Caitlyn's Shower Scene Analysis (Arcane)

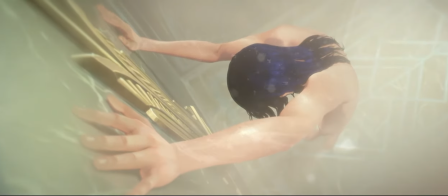[0:00]
Hi there, and welcome to this video, which is an in-depth analysis of the scene we see here,
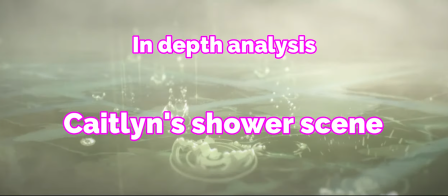[0:06]
Caitlin's shower scene, a favourite of mine from Arkane.
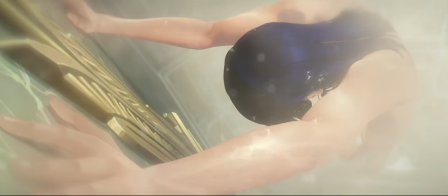[0:11]
I have never made a video like this before, I'm quite new to the whole YouTube scene,
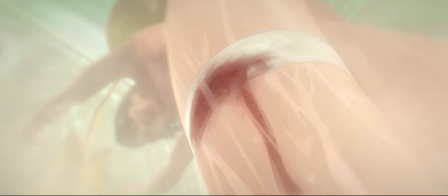[0:16]
so bear with me if my editing skills are crude, and if I am a little long-winded.
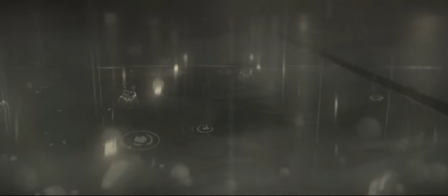[0:24]
Oh, and just to let you know, this video contains spoilers aplenty.
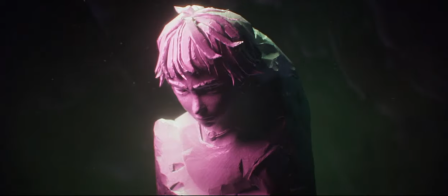[0:29]
First off, I have to tell you that I absolutely love Arcane. I honestly think that it is one of the best shows I've seen, ever.
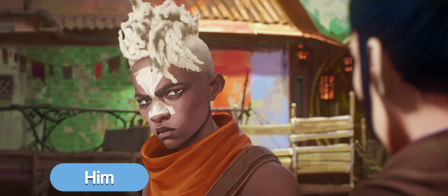[0:39]
There are many reasons for this, which I could talk about at length, but I will spare you from that.
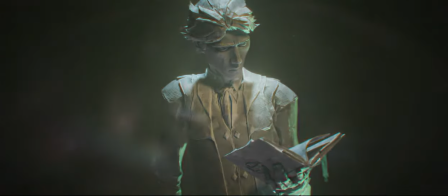[0:45]
Overall, what I like is the sheer depth of the show.
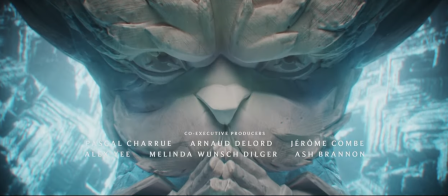[0:50]
No matter how much you dig, there's always a deeper meaning, something more turning up, some brilliant parallel,
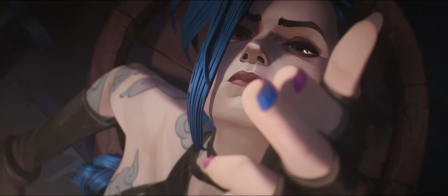[0:58]
foreshadowing, or cleverly hidden clue that you notice or put together when watching it for the second,
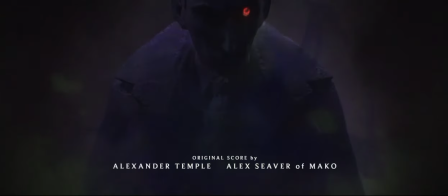[1:04]
third and... Yes, I admit it, the fourth time.
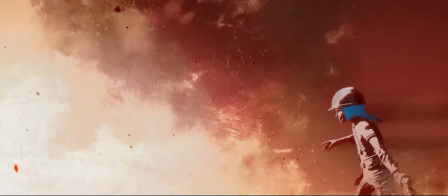[1:10]
There are many scenes in the show which are absolutely amazing, such as the Echo and Jinx fight on the bridge.
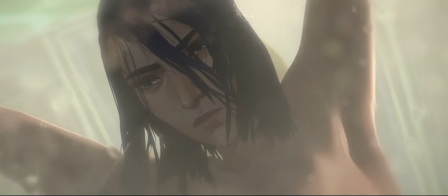[1:17]
But the shower scene with Caitlin has engrossed me from the start, and I feel it has been overlooked a little,
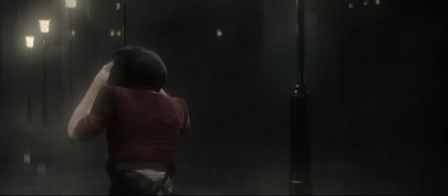[1:23]
even in the light of all the fuss that the Violin-Kate Vi relationship has caused.
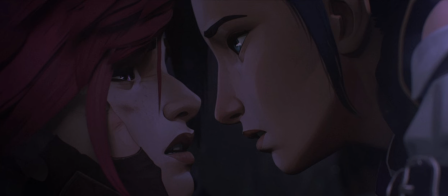[1:29]
And yes, I admit freely that I've been completely hung up on them too.
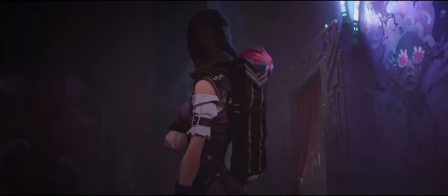[1:35]
And on that note, the obvious reason why I like this scene is because I'm really rooting for Caitlin and Vi.
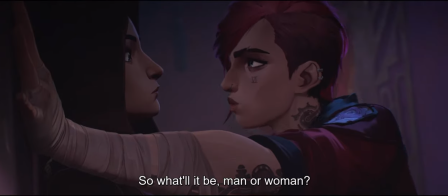[1:41]
Their budding relationship was my spark of hope in this heart-wrenching show.
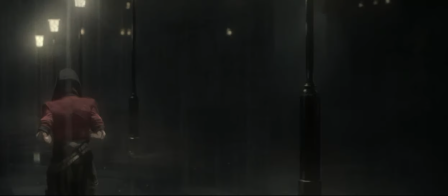[1:46]
This scene reveals a lot about the dynamics of that relationship, as well as showing Caitlyn's character development in general.
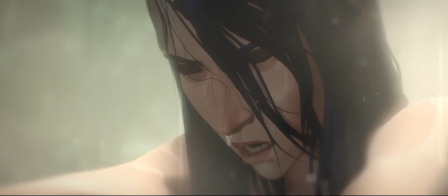[1:54]
And like the rest of the show, there's lots of hidden meaning in it.
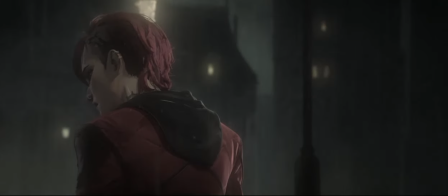[2:01]
So let's get into it, shall we?
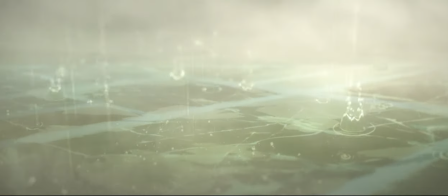[2:04]
When the scene starts, the music that has started in the previous scene dramatically builds as we see Caitlyn from above,
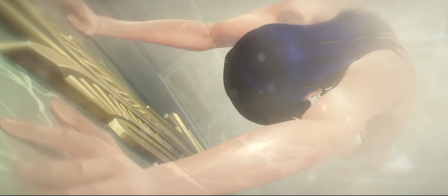[2:11]
a high-angle shot, which means that we as an audience are looking down at her.
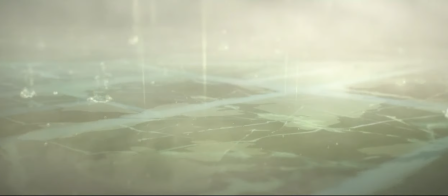[2:16]
The bird's-eye view makes us seem small and powerless. she's naked and as such
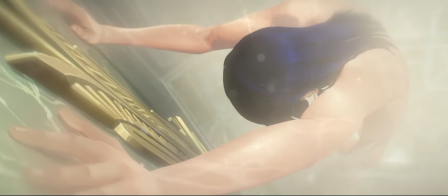[2:22]
stripped bare and vulnerable her posture however doesn't seem
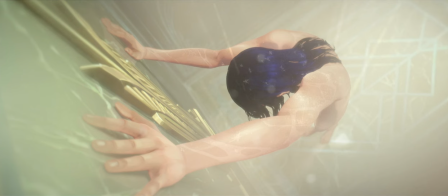[2:27]
so powerless or vulnerable her arms are firmly planted on the wall above her fingers spread wide the muscles on her arms are flexed almost as if she's pushing against the
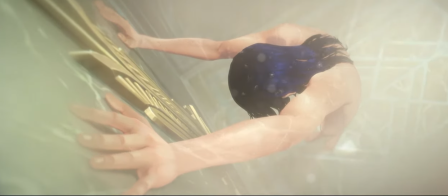[2:39]
wall or maybe she's trying to hold something back because her head is hanging down as if in defeat or exhaustion
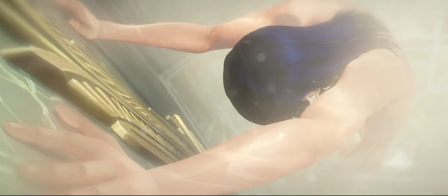[2:48]
and we only see the back of her head as we zoom in on her, trying to get closer, trying to find out what's going on with her, if indeed she feels defeated.
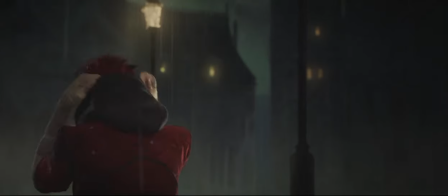[2:58]
The last time we saw Caitlin in the episode was in the rain scene with Vi and it ends exactly as this scene starts,
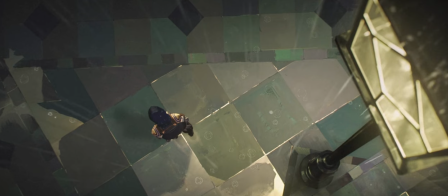[3:06]
with Caitlin seen from above, her head hanging, her hair drenched.
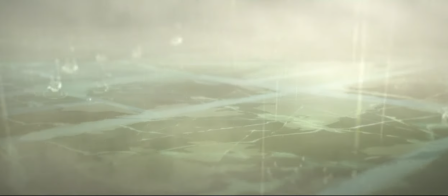[3:10]
The shot in this scene is much closer, but we still can't see what Caitlin is feeling or thinking.
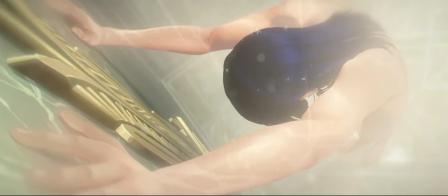[3:18]
We're continuing right where we left off.
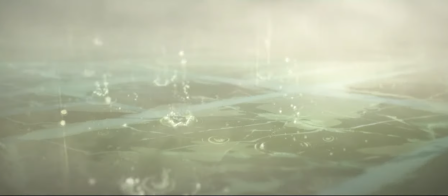[3:23]
As we get into the scene, not much is revealed as we close in on Caitlin but the music is constantly building,
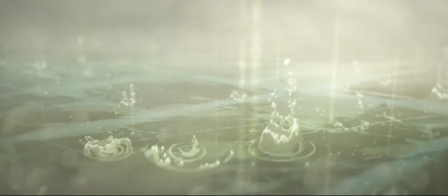[3:29]
the notes going higher each time we come back to her.
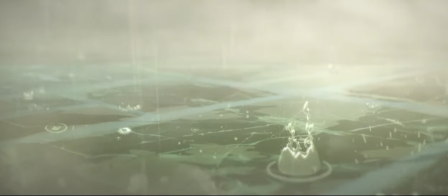[3:33]
And when we cut back to the droplets on the marble floor for the second time we finally get some of the answer to what is happening.
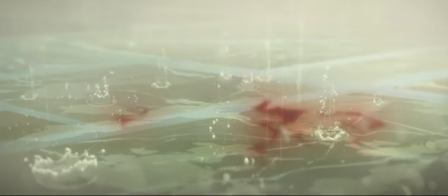[3:41]
Blood is dripping down, mixing with the water, coming from the wound she obtained on the bridge in the previous episode.
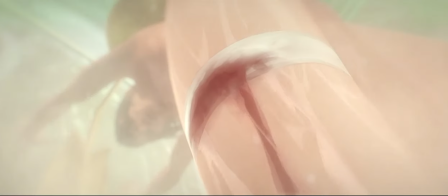[3:49]
I will get into the symbolism of blood in a moment, but I want to take us further into the scene first.
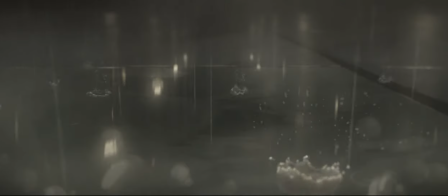[3:55]
The music changes to a faster pace when we jump to water dropping backwards in time on darker tiles.